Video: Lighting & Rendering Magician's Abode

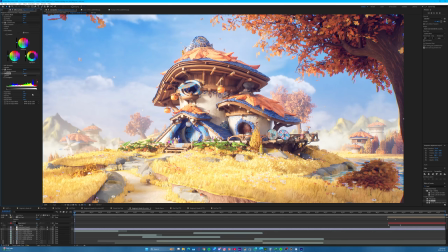[28:58]
But for my scene, Unreal already did such a good job.
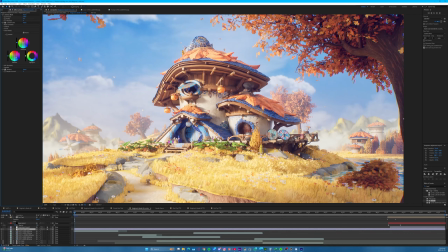[29:01]
I just needed to do that like nice little color grade and sharpen, and that was legit.
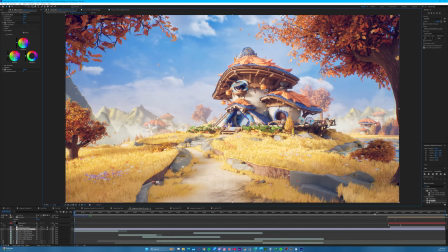[29:09]
Let's go here. The ending, the other adjustment layer,
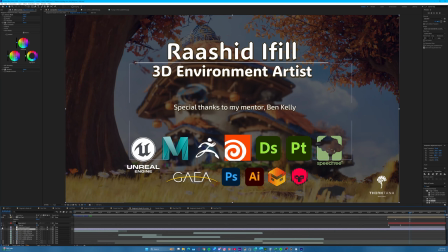[29:15]
originally it was to blur out the background, this area, as you can see, but I decided to keep it sharp in the end and have it just, continue to be in focus, because having the
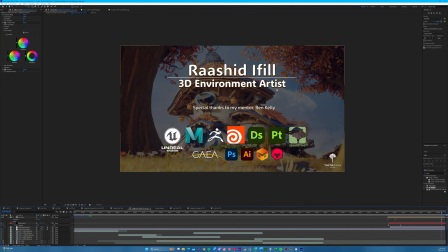[29:36]
black background underneath was enough to allow you to read what I have on screen. So the only other thing about the rendering I'll say is,
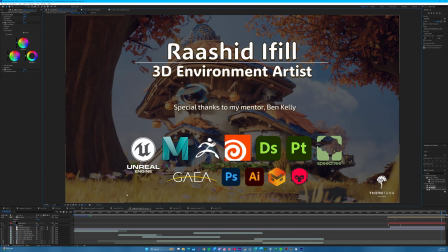[29:46]
obviously because of social media, you should have a vertical version of your project.
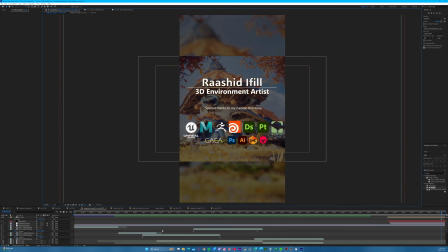[29:55]
Unfortunately, you should have also planned this ahead of time.
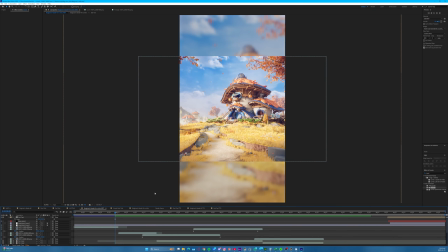[29:59]
So what I did is the usual trick where you just take the thing and zoom it up and blur it out behind it.
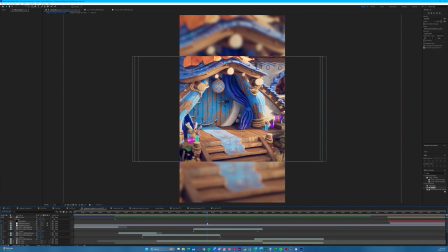[30:07]
Honestly, this trick still works. Yeah.
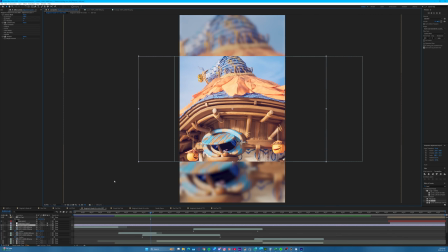[30:11]
The other thing is to pan your shot because it's vertical, so you can't see everything. So what I do is I pan the shot so that you can see a bit more, right?
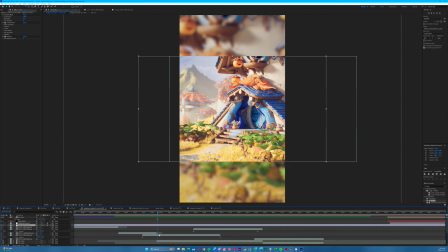[30:24]
So I start here in this shot on the left, and then I'm dragging it to the right. You can see the line here. I'm dragging it to the left, sorry, while the cameras are, it's animating already,
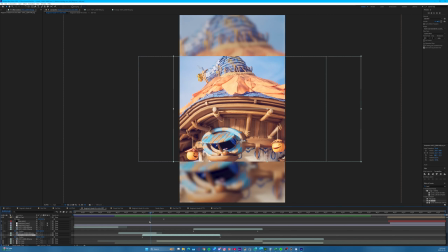[30:39]
but that drag allows the vertical shot to see a bit more than if I just left it there,
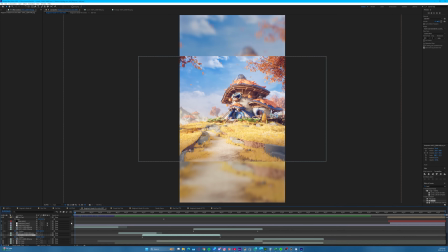[30:46]
like this one. All right.
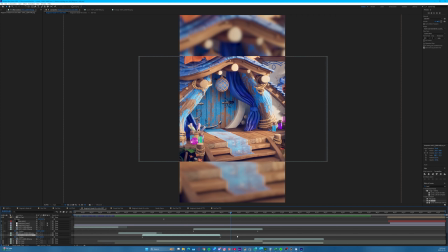[30:50]
Anyway, so yeah, the last thing is the still images.
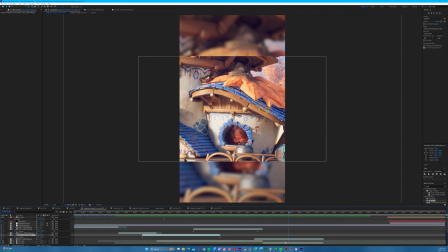[30:56]
You would think that I took the stills straight out of Unreal,
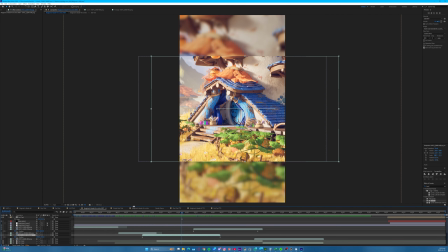[31:00]
but because I like the grade of what I did in After Effects, I did not do that.
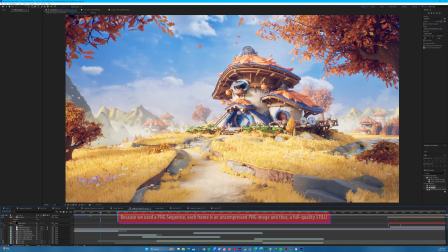[31:07]
I took the stills straight from After Effects. So just have to go to, I believe it's composition, and save frame as file. Boom, that's my still image. In some cases, you might still want to take it from Unreal,
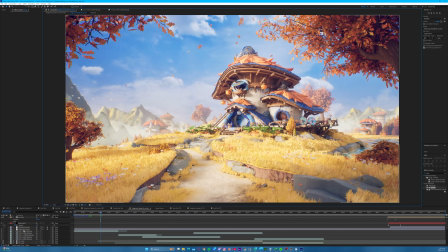[31:26]
but I'd obviously bring that in here so that I can apply the this adjustment. So yeah, so like if I go to the stills here, 4K stills,
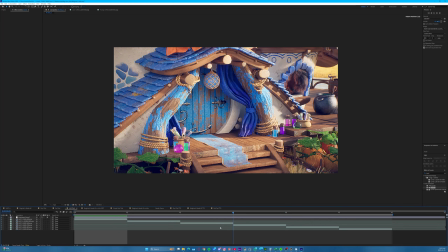[31:41]
these are 1 frame long, and I brought in the image. As you can see, these are part of the image sequence, and I copied over the adjustment layer.
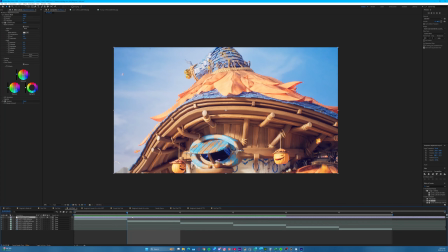[31:55]
It's exactly what I just said. So yes, that's how this was completed, the project as a whole,
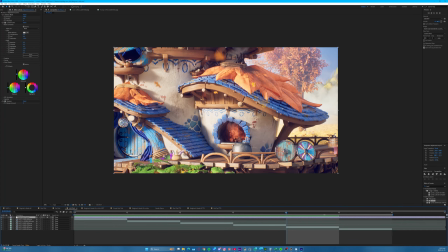[32:02]
and the rendering, the cameras, the
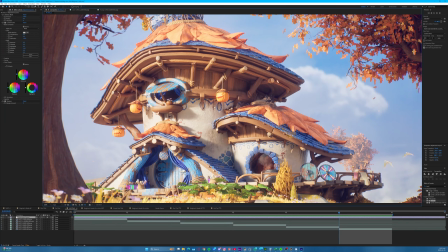[32:07]
post-processing, and even the color grading, as you can see here at the end.
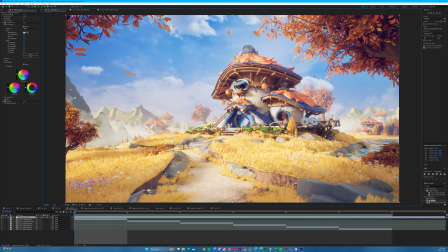[32:12]
Thank you for watching this video. I'm glad I was able to complete this series and show you how I did it. I hope it was educational and informative.
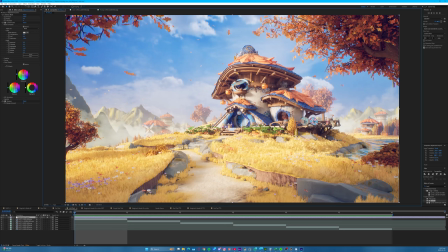[32:26]
And yeah, I hope you can create a nice environment, and this can help you along your way in some way.
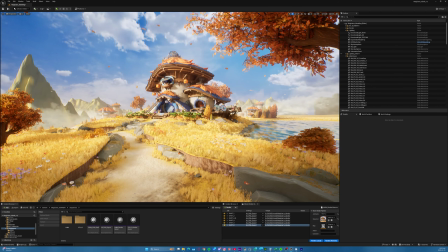[32:34]
All right, well, that wraps up this video. So thanks for watching again. Give the video a like if you like it, I guess. And I'll see you in the next one. Respect. Protect.